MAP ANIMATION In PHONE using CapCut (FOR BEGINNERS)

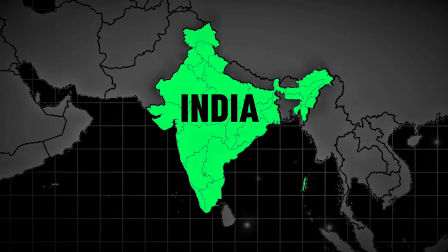In this tutorial, I'll show you how to create this stunning map animations on your mobile phone using only free tools.
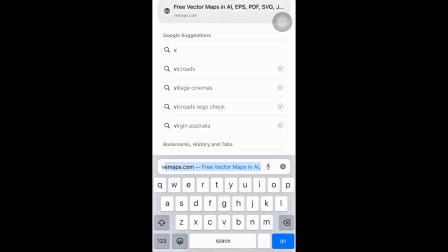Let's get started. To download free maps, go to vmaps.com.
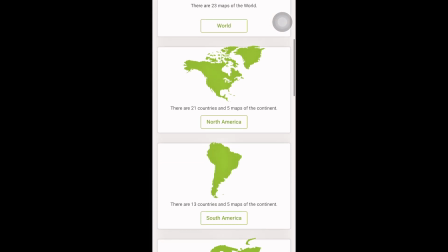You'll find a huge collection of country and continent maps. If you already know how to download maps, skip to the next part.
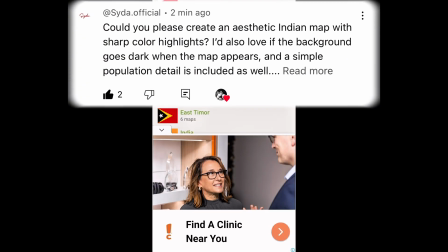By the way, I made this video on request from one of my subscribers.
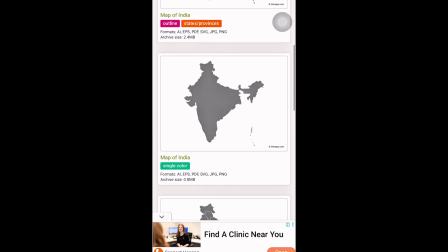So if there's a specific type of map animation tutorial you want to see next, just drop it in the comments below.
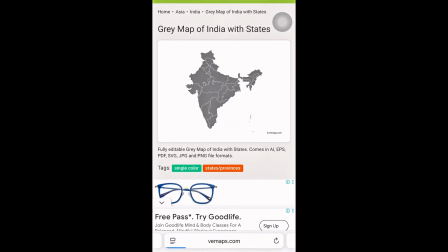Just tap the one you need, scroll down, and hit download. Now let's download the Asian map. Head back to vmaps.com and scroll to find Asia.
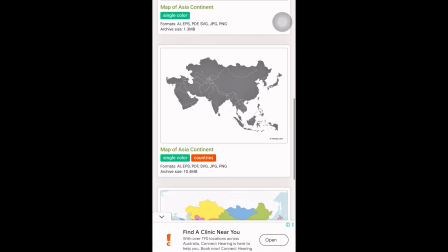Select the map you want. Make sure it's the right one for your animation. Once you've chosen, just hit download and you're ready to add it to your project.
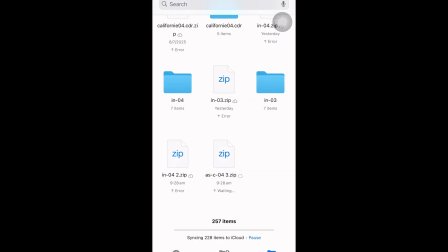Once the download is complete, open your Files app. You'll see a zipped folder. Just tap on it to unzip. Then save the map you need to your phone, and we're ready to go.
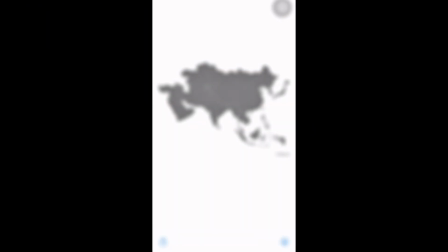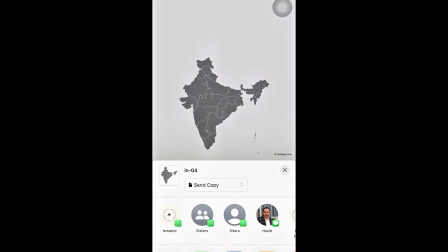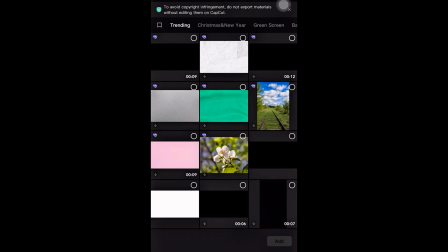Now open your CapCut app and start a new project. I always go to the library to choose backgrounds, so I'll select this black image as my background.
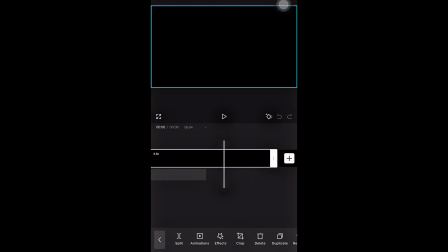I'm going to increase the duration of the background so I don't have to keep adjusting it later.
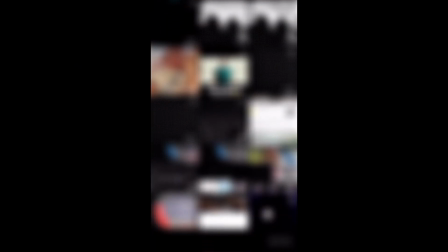Now I'll tap on Overlay and add the grid line image. This will act as our background for the animation.
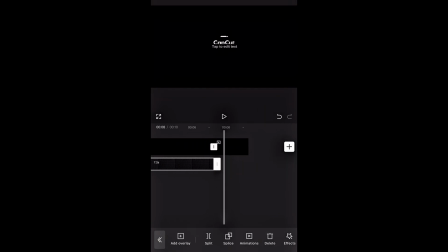Same here. I'll increase the duration of the grid background as well so it stays on screen throughout the animation.
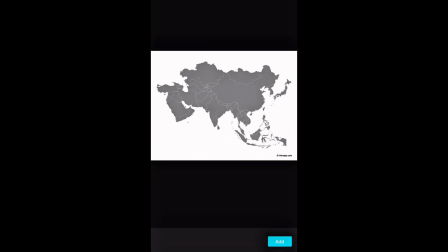Now once again I'll hit Overlay and add the Asia map that we downloaded earlier. This will be the base for our animation.
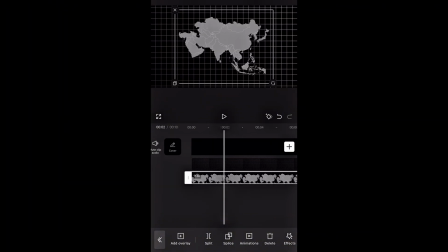We need to increase the duration for every clip to make sure everything stays in sync throughout the animation. This map looks a bit dull, so to change the colors, I'll scroll to the right and tap on Adjust.
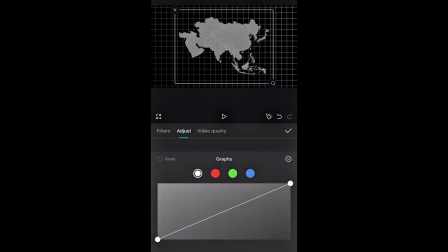Then I'll go into Graphs and tweak the colors just like I'm doing here.
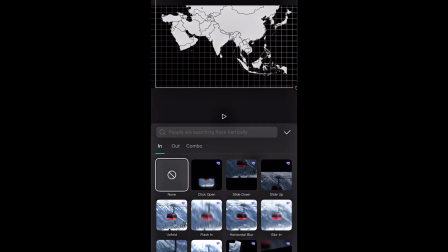This looks great now, but the map just pops in. So we need to add an animation.
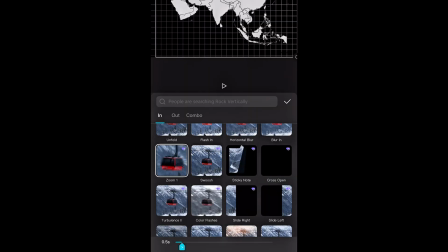I'm selecting this one because it looks really smooth and clean. To give the animation a quick, snappy motion, I'll reduce the duration to 0.3 seconds.
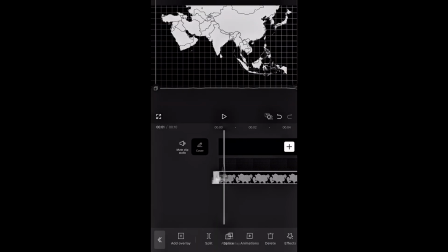This makes the movement faster and more eye-catching. Perfect for shorts. It looks like this now. To create a smooth zoom effect, I'll move a bit further along, add a keyframe, and scroll to about 1 second.
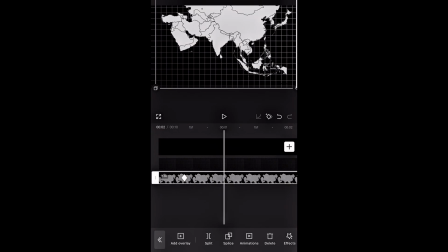Then I'll zoom into the map, and it'll create this nice zoom-in effect.
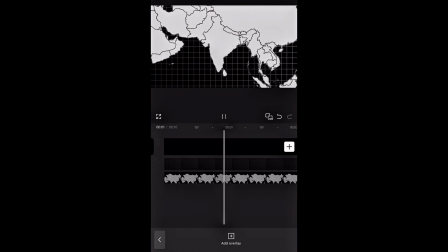To make the transition even smoother, we'll add a quad-in effect. To do this, hit the graph icon next to the keyframe, and select quad-in. This will smooth out the movement, giving it a more natural feel. And here we need to zoom in the background as well to match the map animation.
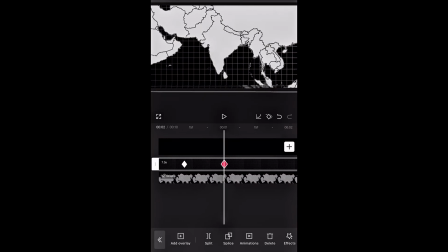So add keyframes at the same points as the map, and then zoom in slightly to keep everything moving together smoothly.
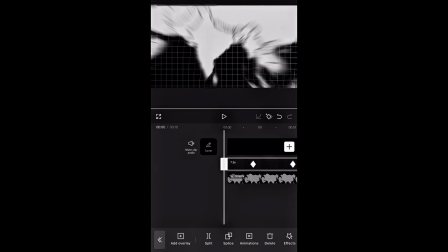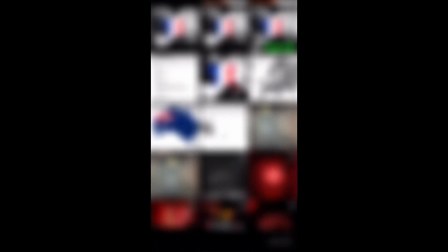Now tap on Overlay and add the map we downloaded earlier. Carefully resize it so it fits perfectly over the base map.
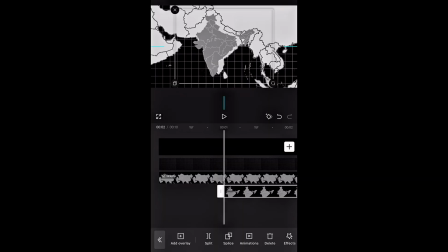Make sure all the edges align.
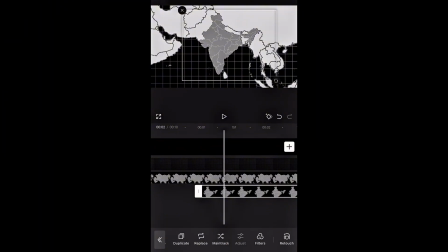Once the map fits perfectly, scroll to the right and tap on Adjust. Now change the graph settings just like I'm doing to give it the color and look you want.
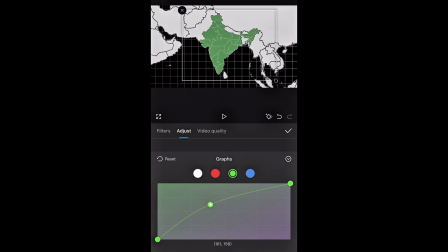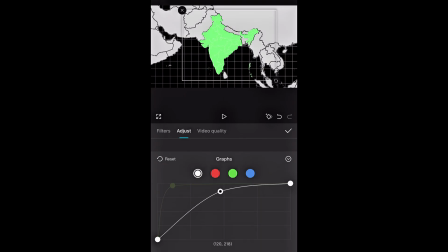Right now, the map just appears instantly. To make it smoother, scroll to the right and tap Mask.